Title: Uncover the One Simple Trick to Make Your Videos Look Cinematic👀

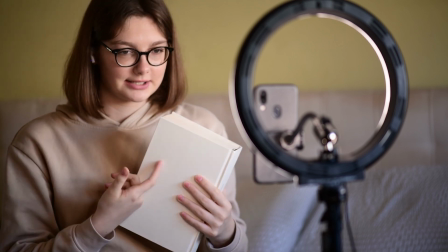0:00 Usually, when you set up the light for a video, you want the image to be clear and bright, right?
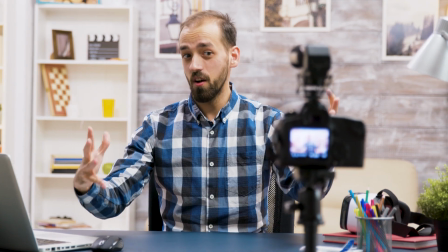0:04 You don't want any shadows, or at least not too many.
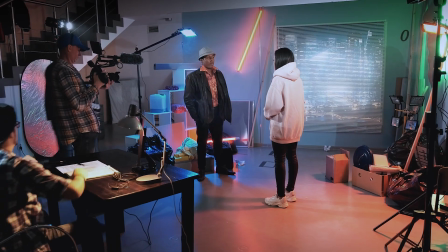0:08 But in movies, when they want to make the image more cinematic or dramatic, they do the opposite.
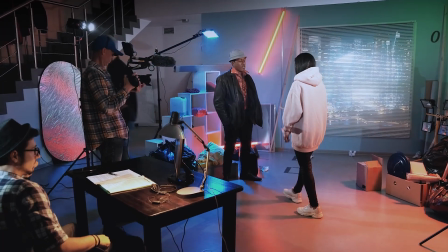0:14 They use light and dark to create contrast, with some parts of the scene light up and some parts in shadows.
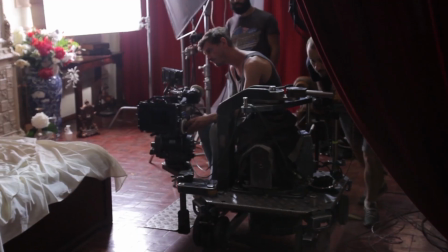0:20 And not only that, they also place the camera on the shadowy side of the subject. I used to avoid windows or any strong light sources behind me because they would make me look like a silhouette on camera. But in movies, they don't care about that, and they use it a lot. Let me show you what I mean by that.
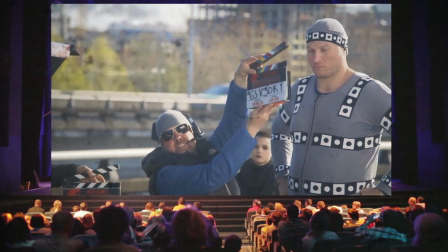0:40 I looked at some movie stills and see how they use this technique. In Hollywood, it's common to position the camera on the darker side of the object being filmed.
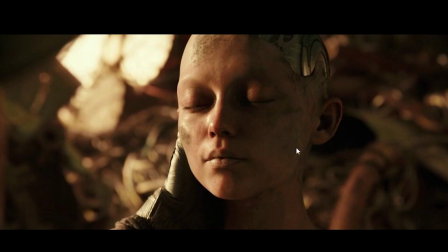0:48 In this case, you can see that the camera is on the shadowy side of her face, which is this side.
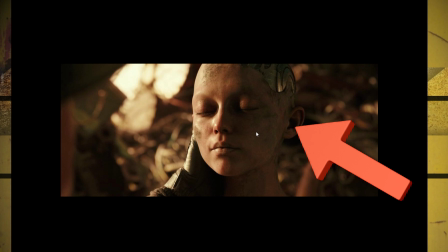0:54 You can see how this side of her face is lit up and this side is not. They are filming her against a bright light source, which is on this side. As a result, she appears somewhat silhouetted.
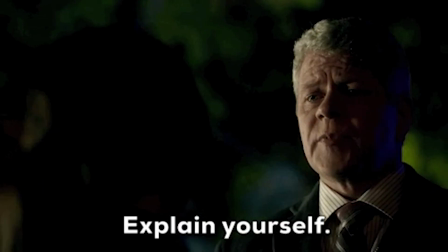1:05 What's more, and I hope I can make myself clear, the camera is positioned on the side without the light.
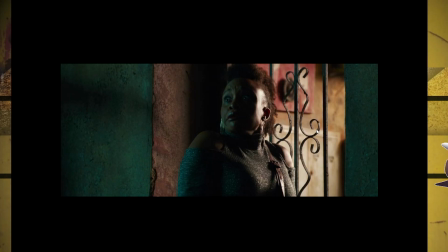1:12 In other words, it's on the opposite side of the light, in the dark. Similarly, here, the camera is situated opposite the light. Sometimes they have the character in silhouette and they don't mind that. I think that's pretty cool.
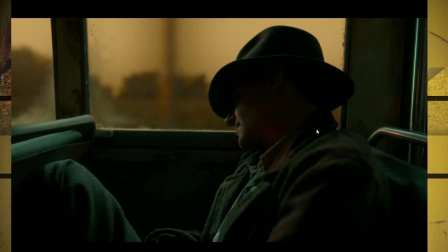1:25 Silhouette, silhouette, silhouette. Light, dark, dark. You get it? The person you are filming does not always has to be well lit.
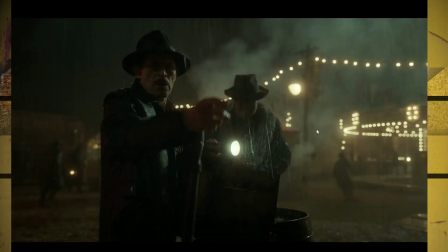1:35 When you have light and dark areas, it looks more cinematic. The camera is on the dark side of the face right here.
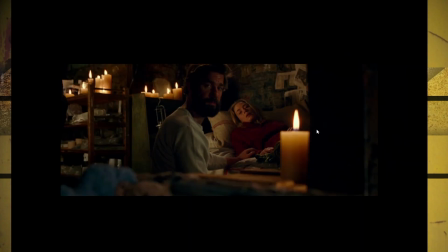1:42 The camera is on this side. Silhouettes, silhouettes. The dark side is here and it's much clearer, and the camera is on this side.
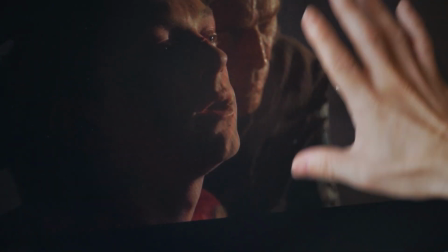1:49 This is the dark and lit side. The camera is always on the dark side of the line.
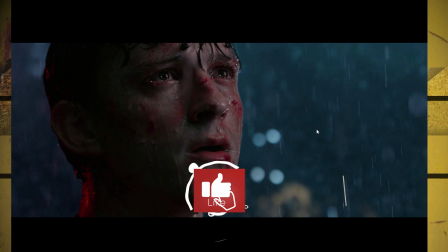1:53 Of course, this doesn't mean that they use this lighting in every movie and every shot, and especially this is for when you want the scene to be more dramatic or cinematic. For example, if I'm going to shoot a video here in this studio, I obviously want my face and the background to be well lit, right? That's what I usually do. Normally, I would put the camera on this side, next to this window, and I would have the light from the window on me, and that's fine. But what if I wanted to have more cinematic lighting? Well, I could switch the camera and put it on this side.
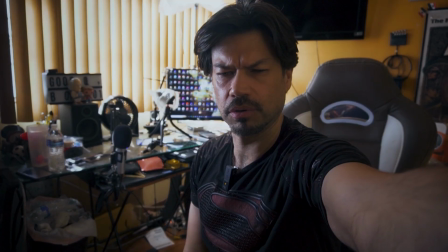2:23 Let's see how it looks. I would be on this side where the light is brighter, and let's see, I can even adjust it here so the image doesn't look too blown out behind me, like this.
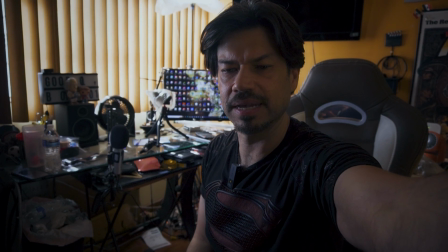2:32 So it doesn't look too bright behind me, but I'm still pretty dark, right? We need to fix that.
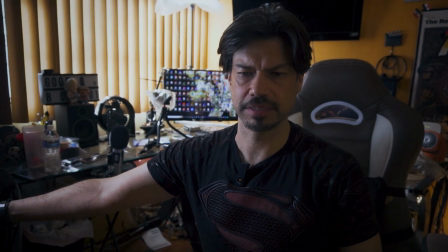2:37 So what we can do is add a little bit of light here. The camera is on the dark side, right?
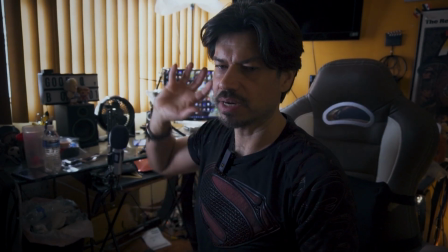2:41 The light is strong here, and my face is lit up from this side, this side. The camera is on the opposite side, on the dark side.
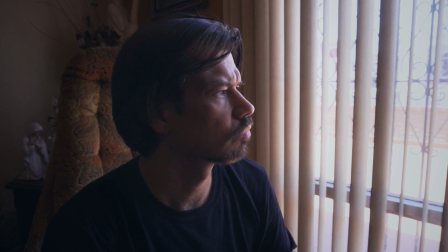2:48 For example, I tried this in another place when I was between the camera and the window, and I didn't use any extra light, and it looked pretty cool.
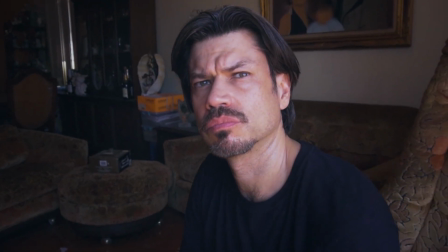2:56 On this side, I was facing the window and it looked okay, but kind of flat.
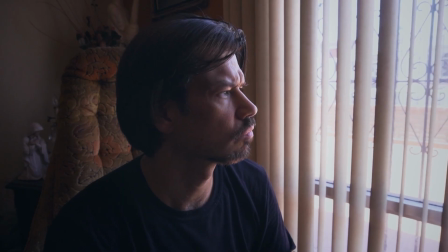3:01 But when I switched to the other side, where the light was behind me, it looked much more cinematic.
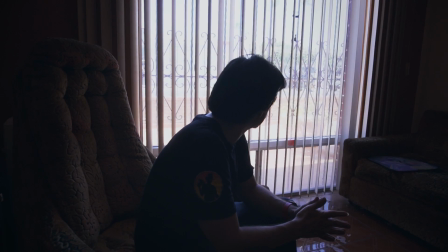3:07 And this is the most extreme example. I was almost in silhouette, and the image looked really interesting.
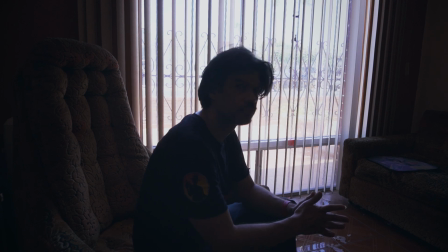3:13 With this simple change, the image looks much more cinematic. But I think you can start using this in your short films and videos in general to make your lighting more interesting.
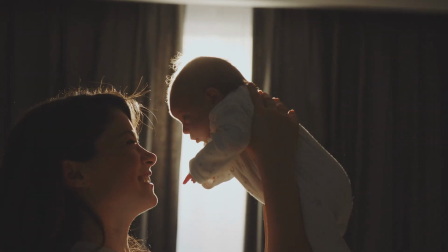3:24 The idea is not to be afraid of shadow areas in your image and play with them.
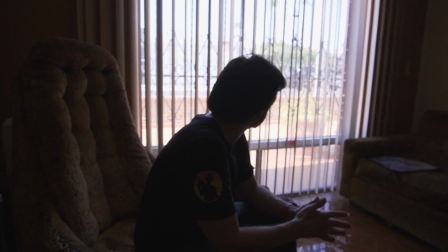3:29 And the other thing is to not be afraid of silhouettes for some shots that you want to make more dramatic.
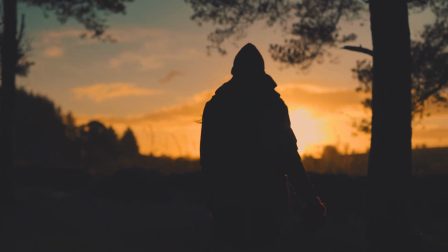3:35 It's okay to have your subject in silhouette sometimes.
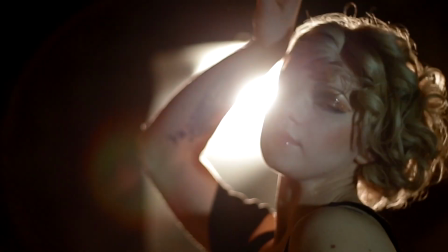3:38 Of course, you need to add some light to make sure you can see their face and their eyes and they don't look completely black.
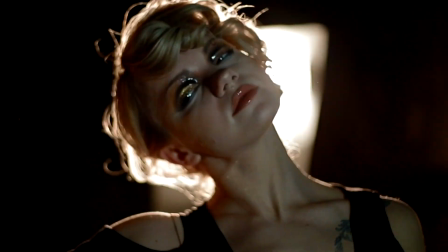3:44 In some shots, you might want that effect. And the other thing is to have the camera on the dark side of the face, not on the bright side, like here, more or less. That makes the shots more interesting. But hey, just experiment. Try this technique of using silhouettes and let me know in the comments if you have done it.